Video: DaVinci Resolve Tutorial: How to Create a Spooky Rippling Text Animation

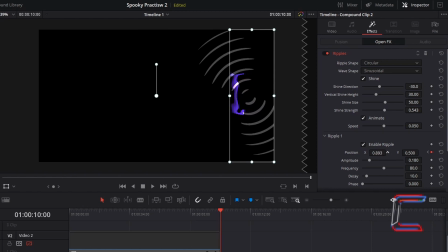750s
In this case here, I will set the value to 0.9. To remove the white curved ripple shapes from your screen now, untick Shine. And to make the rippling text blend into the dark background more, go to Video,
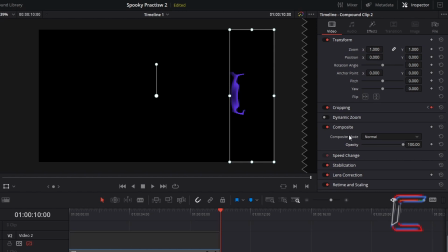766s
scroll down the properties to find Composite, and reduce Opacity to 50. To have the rippling text fade in and out in your video, return to Effects Library, and underneath Toolbox,
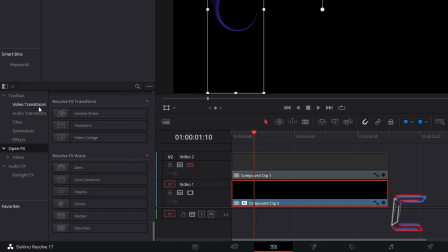780s
select Video Transitions, and go to find Cross Dissolve. Click and drag one of these to the start of your second compound clip. If we select this cross dissolve edit, we can see the transition properties appearing in Inspector.
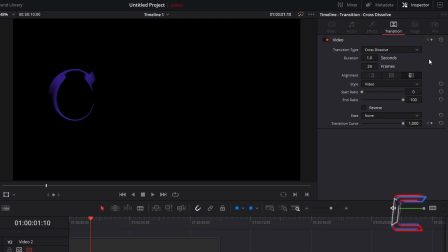799s
Your fade effect for your animation should last for about a tenth of your total clip. Since the total duration of this particular video is 10 seconds, we can keep the default duration of 1 second for this particular cross dissolve transition. Alter the values in seconds or frames if you wish.
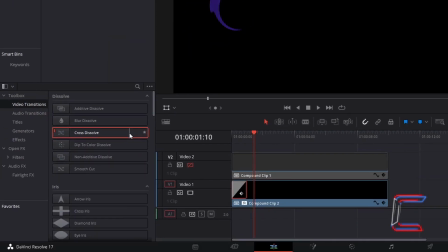818s
Return to your effects library and drag a second cross dissolve transition to the end of your second compound clip so that your second text layer fades out at the end. Ensure that both cross dissolve edits are the same duration for consistency. Now to add an altering brightness effect to your text.
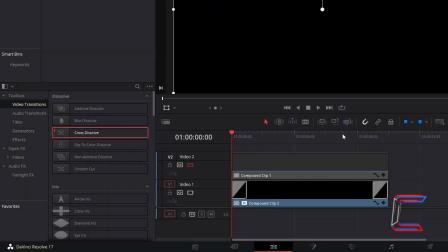837s
Ensure that you have space on your edits timeline for a third video track by clicking on the top of the timeline and dragging this upwards.
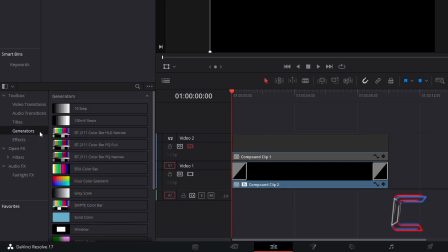846s
Underneath Toolbox, go to Generators and scroll down to find Noise Gradient.
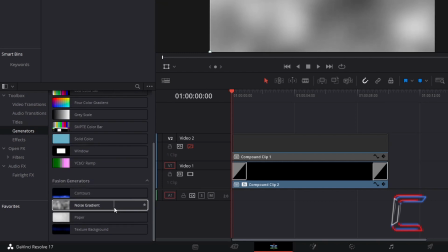854s
Select and drag one of these to a video track directly above the two compound clips.
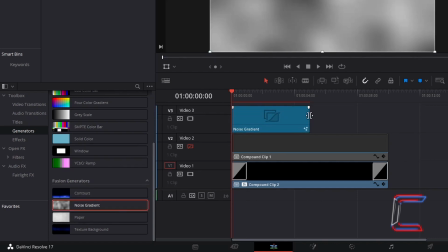861s
Adjust the size of the edit to cover the entire width of the compound clips. Select the Noise Gradient edit.
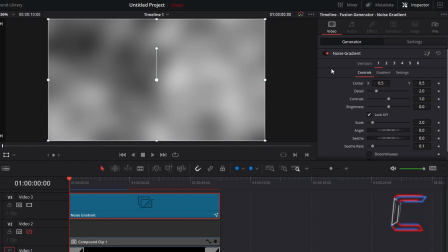871s
Go to Inspector and under Version 1 and Controls, change Detail to 10. To create a smoky effect for this gradient.
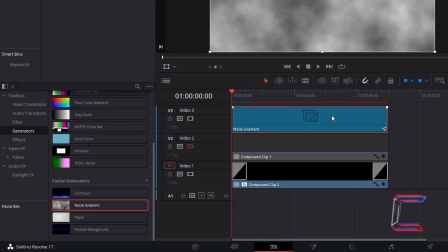881s
Right click on the noise gradient edit on the timeline and select new compound clip. Click create. With this third compound clip selected, return to Inspector, scroll down the properties to find composite.
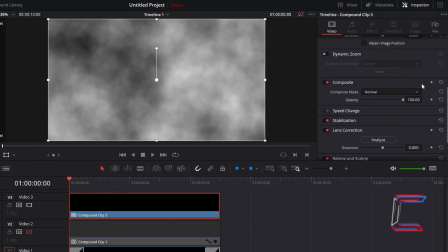897s
Change composite mode from normal to multiply.
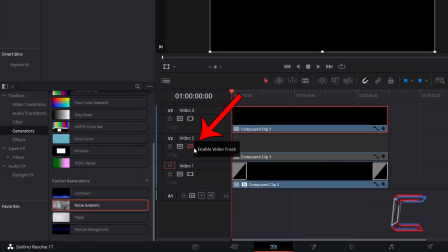904s
Enable the first compound clip so that you are able to preview your text.
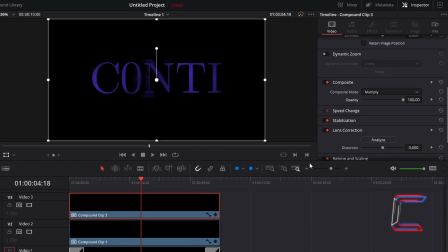910s
To avoid making your text too dark and difficult to see, reduce the opacity value to 75.
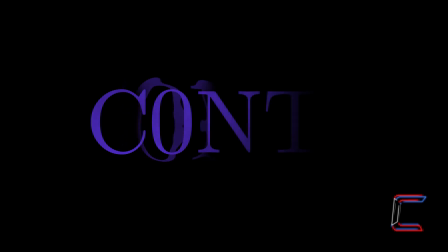919s
Thank you very much for watching. I hope that video was useful to you. If you enjoyed the content and wish to be notified about future uploads on this channel, please like, share, and subscribe. Join me soon for another video. Take care.